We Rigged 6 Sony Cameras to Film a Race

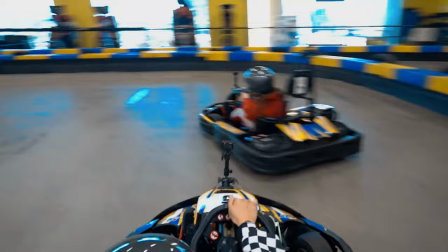254s
And then from there, you wanna get like an action cam, right? Get a really, you know, immersive shot.
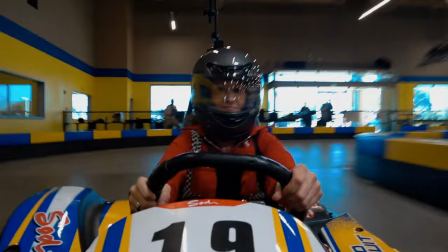260s
So that's why we had RX0s. We had four of them, two on your cart, two on Jenna's cart.
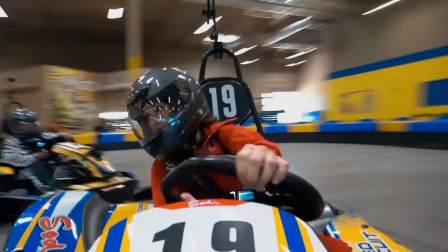265s
We had one camera facing them to really get, you know, the action, and it's got some of the shake too, which really kind of gets you in and immersed.
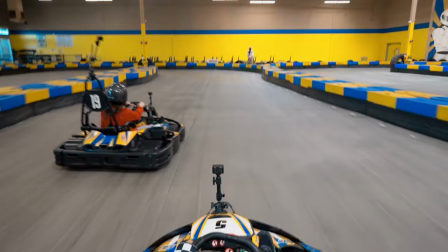272s
And then the second one's kind of a nice rear to get that angle. And it's nice when other cars are passing you, so it really makes you feel like you're involved in there.
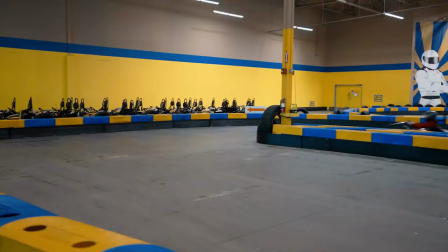280s
And then the last but not least, my favorite, the gimbal. You know, when you shoot gimbal, it's nice to have a really wide angle lens.
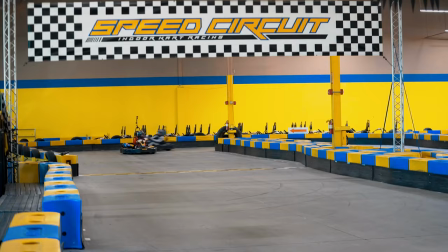287s
That way it kind of deters from some of the shake and it's really smooth. So a lot of times when you guys were whipping around those corners, I was kind of doing an opposite action.
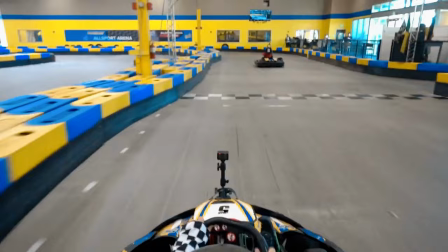296s
So as you're coming one way, I'm coming the other, and it just adds like almost a parallax. What
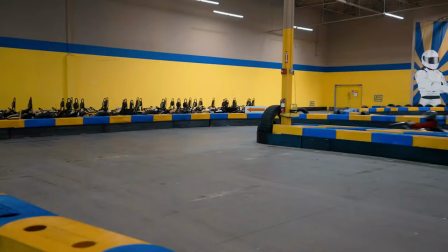301s a time! So man, What a ball!
Yeah, it was a crazy fun thing, and I like what you're talking about, like opposing actions. Like that's something that not many people think about when they're filming certain scenes. You know, like yeah, they can follow cars, whatever.
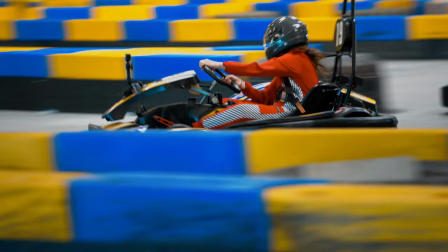312s
But you did opposing actions, which may not click to a lot of people. But what you did, and like just the final result, it made the cars look faster. Right, and what that does is when you add motion in post, when you edit, it's not editing, you know, stills, right?
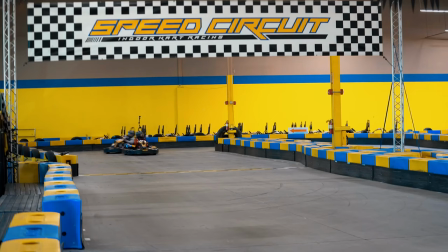327s
It adds motion, and when one motion bleeds into another motion, it just makes these cuts and transitions very seamless. Ooh, I like that, emotions in the shots. And then one last thing, so the choice of lenses. Now, mm-hmm. What do they do? Like 16-35, yes, it's a wider perspective,
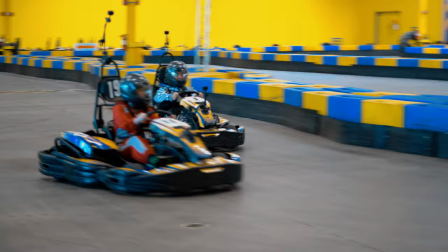343s
but when you're trying to capture fast-moving objects like go-karts with a longer lens, what does that do?
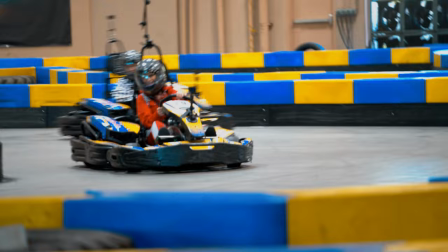348s
So what the key is, when you have a long lens, you also want to have a fluid head tripod, which means you want to have something that's nice and smooth. You know, you can't have just a regular tripod and try to handhold it, but when you have that fluid head tripod, you can really get those nice buttery tracking shots, and especially if you shoot at like a high frame rate,
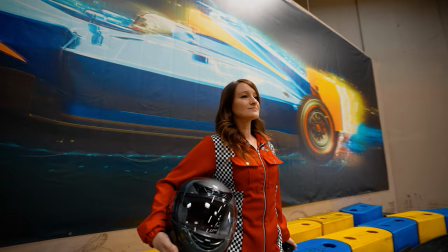365s
like a 124K. Ooh, chef's kiss, as chef's we say. Chef's kiss.
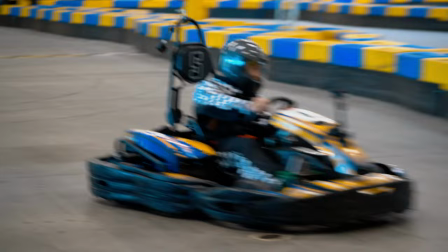369s
And I guess with longer lenses and you're trying to capture moving objects, I guess it makes the objects appear faster, right?
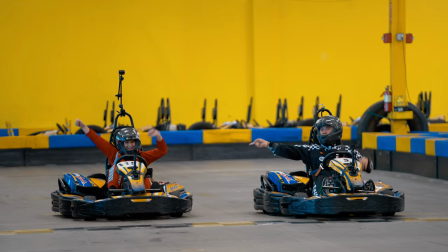376s
Yeah, faster, and it kind of gives it that punch out feel. Yeah. Like, you know, when you're shooting photos with like a 70 to 200, it almost looks like the subject is like cut out, right?
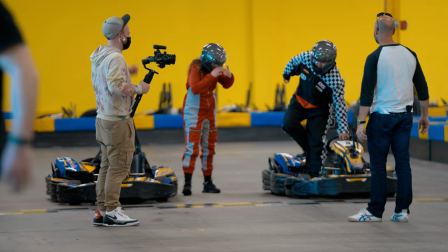385s
Because you can get that really blurry background, especially at 200 millimeters. And when you slow it down, it just adds another tool to your arsenal. Because that's what we're trying to do, right? Yeah. We're trying to get as many different looks. That way, this content becomes engaging and people can't take their eyes off it and they don't get bored. Switch up your shots. What was your favorite scene to film? Favorite part to film?
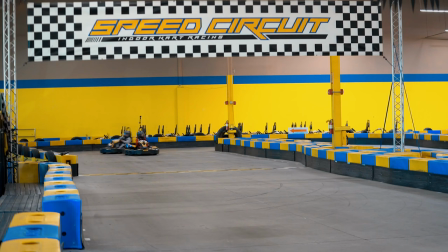405s
Favorite part to film is when Sidney is whipping, doing fishtails in a go-kart, bouncing off the walls, and he had a smile on his face the whole time. So that was my... I was trying to keep a positive attitude because Jenna was beating me. She was smoking, beating the brakes off him. We don't need to say that. Cut that. Cool. Well, thanks, Ryan, for sharing your insights, and hopefully that was helpful to you if you guys are filming something similar or whatever. But yeah, different lenses, different cameras, different perspectives, telling the story with emotion, and hopefully you'll come up with something pretty cool like what he shot. Yeah, and another thing, if you're not following this guy, what's the matter with you? What's the matter with you? Tips, tricks, everything. Subscribe. Except for racing. Apparently, I suck at racing.
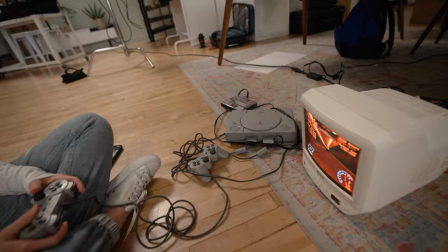446s
This has probably got to be my favorite part about filming today because, check this out.
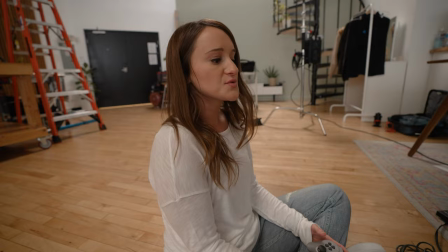451s
Look at that. That is the original PlayStation, and Jenna's playing the original Gran Turismo.
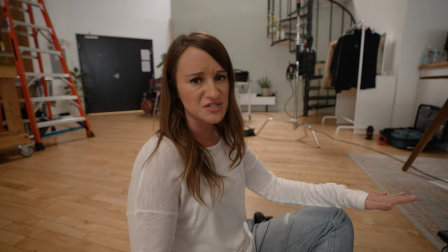456s
Oh my goodness, how is it? So good. So it's like this monitor or TV was also out in 1996.
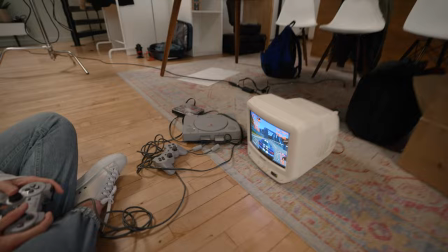462s
So it's like, picture this. You know, you have the new PlayStation 1, you got this new TV. We're living in 1996 right now. That is crazy. Isn't that nuts? I mean, if you got... Let me know in the comments below if you guys remember that.
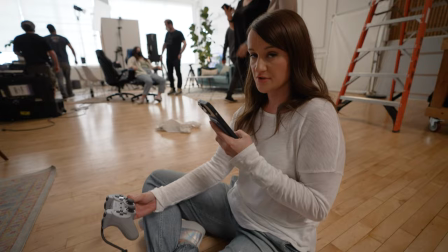472s
Like, that was my console right there. And Gran Turismo. Ah! So, obviously my hands are full.
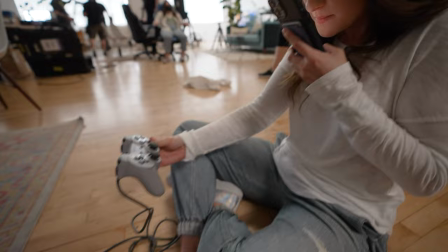478s
I'm trying to lock focus on the controller and then on the monitor. Hey, it works.
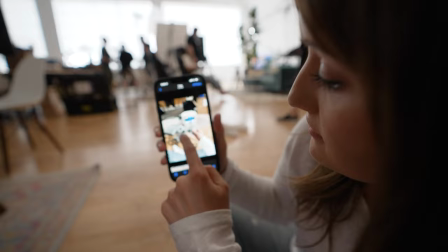485s
Does it work? Yeah, it works. It's incredible. Well, there you go. See, look. Focus on the controller.
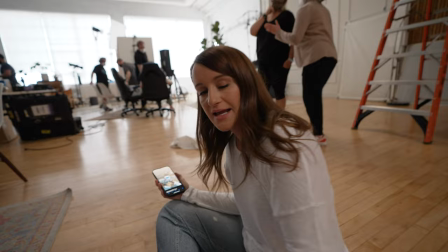491s
Focus on the monitor. You got a little smudge right over there. That's just my slimy face. Just wrapped the latest episode of The Lowdown, and it was actually a pretty intense episode.